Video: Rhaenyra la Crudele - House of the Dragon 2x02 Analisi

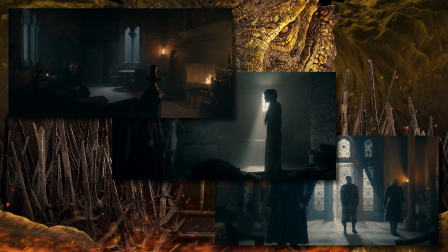Ci sono, come nello scorso episodio, giochi di chiari e di scui, di luce e di ombre,
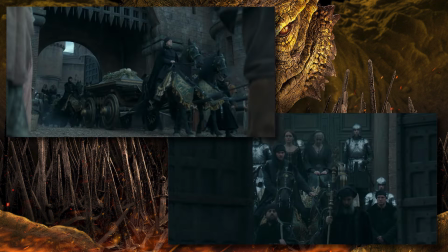una splendida fotografia che possiamo vedere specialmente nelle scene del funerale di Jairis, dove tutto sembra aver perso colore. Effettivamente, sembra che tutto sia visto attraverso gli occhi di Elena e Alicent, il velo oscuro che copre i loro volti.
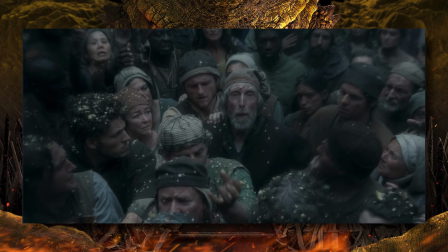C'è anche una soggettiva quando viene inquadrato il membro del popolino che maledice Renira,
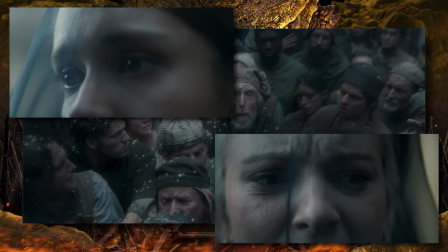anticipata e seguita dall'inquadratura degli occhi della regina e della regina vedova.
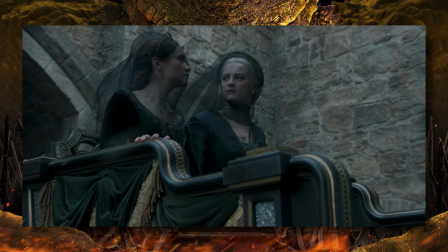Il funerale poi è girato con la tecnica dello slow motion, da una parte per consentire alla Kilner di scegliere le inquadrature migliori con il velo, che lei ha detto di aver amato molto e di aver voluto sfruttare, ma dall'altra perché rallenta l'azione, dandoci nuovo focus sui personaggi, le loro emozioni e sentimenti,
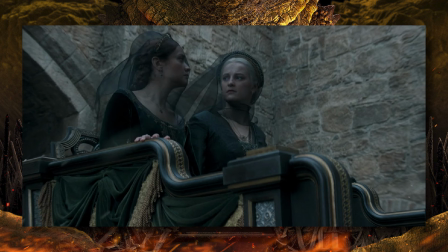oltre che essere anche un'espressione del lutto stesso, che paralizza, ma il mondo in qualche modo va avanti lo stesso intorno a coloro che lo subiscono.
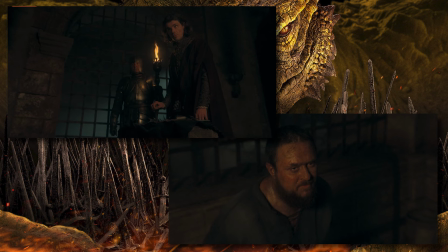Non poche anche le inquadrature dal basso e dall'alto, particolarmente accentuate nell'interrogatorio di Larissa Sangue. Le prime, come già detto, sono per creare un senso di inferiorità,
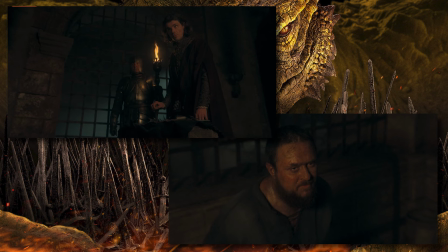paura o ammirazione, le seconde sostanzialmente l'opposto, per dare una superiorità nei confronti del soggetto inquadrato.
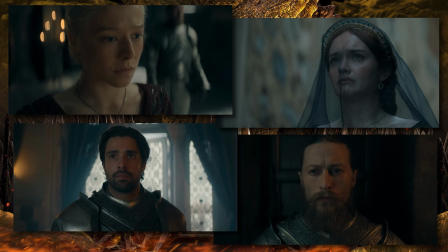Ci sono poi i primi primissimi piani per accentuare emozioni e sentimenti dei personaggi e lo stesso vale anche per i giochi di sguardi.
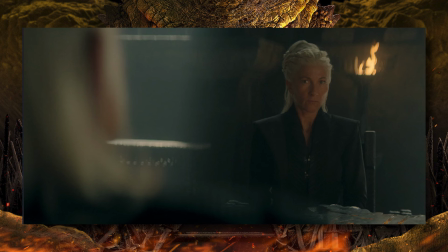Durante il concilio nero, quando si parla dell'omicidio di Jairis, lo sguardo di Rhaenys si punta immediatamente su Daemon e non è l'unica.
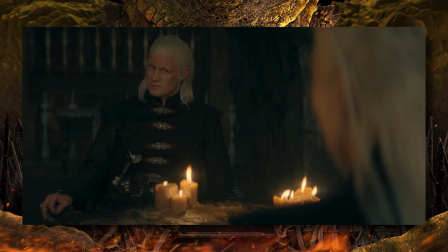Alfred Brum lo guarda, poi Daemon a sua volta guardia è lui che Renis e, infine,
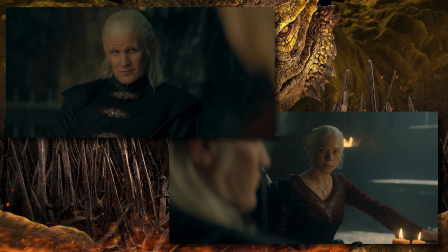quando Rhaenyra si siede e finalmente rivolge uno sguardo al marito, il suo volto cade perché il responsabile è lì davanti a lei e, visto il sorrisino simbolo di colpevolezza, sembra anche soddisfatto. È nel loro confronto che lo chiama un errore.
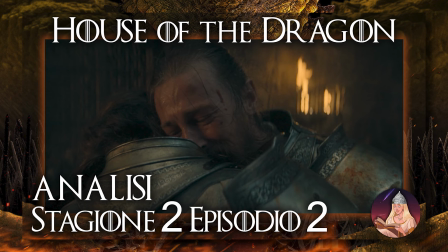Una cosa particolarmente interessante è il modo in cui è usata la macchina da presa, in una sorta di espressione dei POV che troviamo in A Song of A Sunfire. Essa segue un personaggio specifico alla volta, facendo anche cambio tra questi quando il focus si sposta.
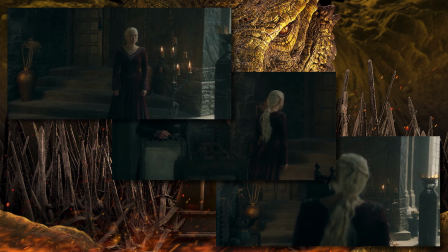Nel confronto tra Demone e Rhaenyra, la macchina da presa segue la regina nera in ogni movimento, mentre Demone è fermo anche quando si muove.
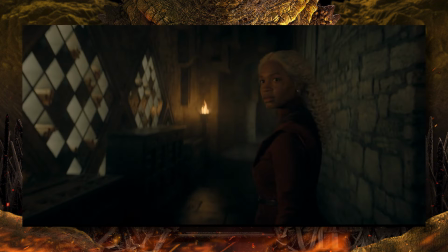Il focus ce l'ha quando lascia la stanza e a sua volta, in corridoio, c'è un cambio di prospettiva tra lui e la figlia Bela, con la macchina da presa che si ferma all'incontro tra i due e poi comincia a seguire la ragazza.
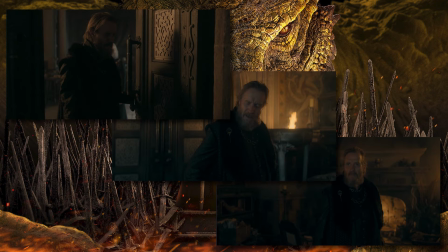Lo stesso vale per il confronto tra Otto ed Egon, la telecamera, segue Otto in ogni movimento con l'occasionale cambio verso Egon,
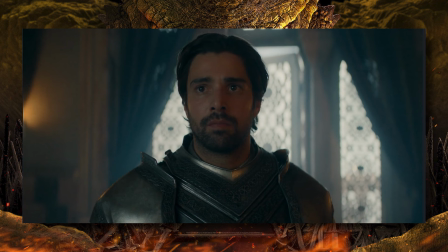mentre Christon ha solo un momento, il primo piano che mostra la sua prima e genuina reazione all'essere proclamato primo cavaliere del re,
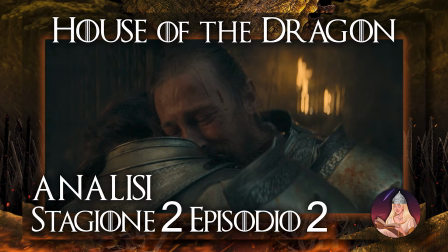qualcosa che, forse, non si può dire voglia. A tutto questo potremmo aggiungere delle scene particolarmente degne di nota.
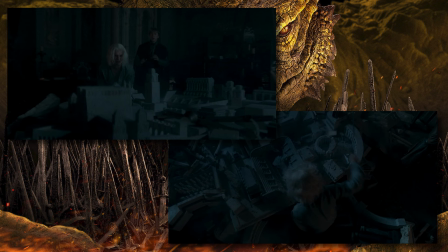La distruzione del modellino di Valeria da parte di Egon simboleggia il passaggio di potere definitivo, non c'è più nulla di fisico di Viserys e la cosa si concretizza quando il re, ripetendo tra l'altro le parole di Larys della scorsa puntata, licenzi a Otto, sulla base che fosse il primo cavaliere del padre e non il suo.
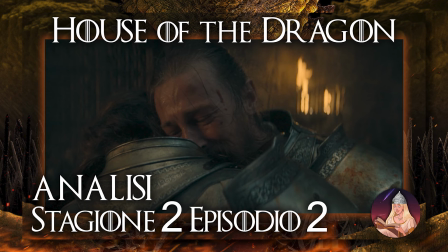La presenza di Viserys rimane nell'aria, è ingombrante tanto quanto il suo modellino, ma Aegon ha distrutto i segni della sua presenza e con essi anche la rottura della pace che c'è stata nel suo regno, la rottura della pace del re, la prima legge di Westeros.
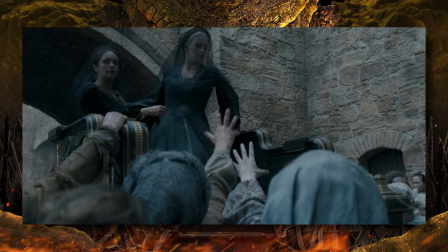Durante il funerale, poi, quando la carrozza si blocca e il popolino la circonda, dando sostanzialmente inizio all'attacco di panico di Elena, le mani sono protese verso di lei, che viene vista come una figura salvifica di qualche tipo, una reliquia o qualcosa di sacro.
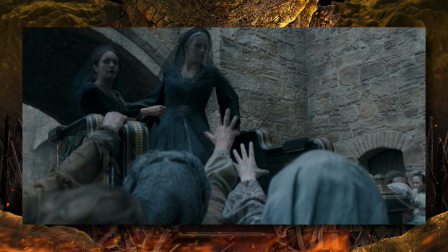Ma quelle mani non sono per lei, non sono per darle conforto, piuttosto è Elena che deve darlo a loro, è ciò che davvero cercano in quel gesto.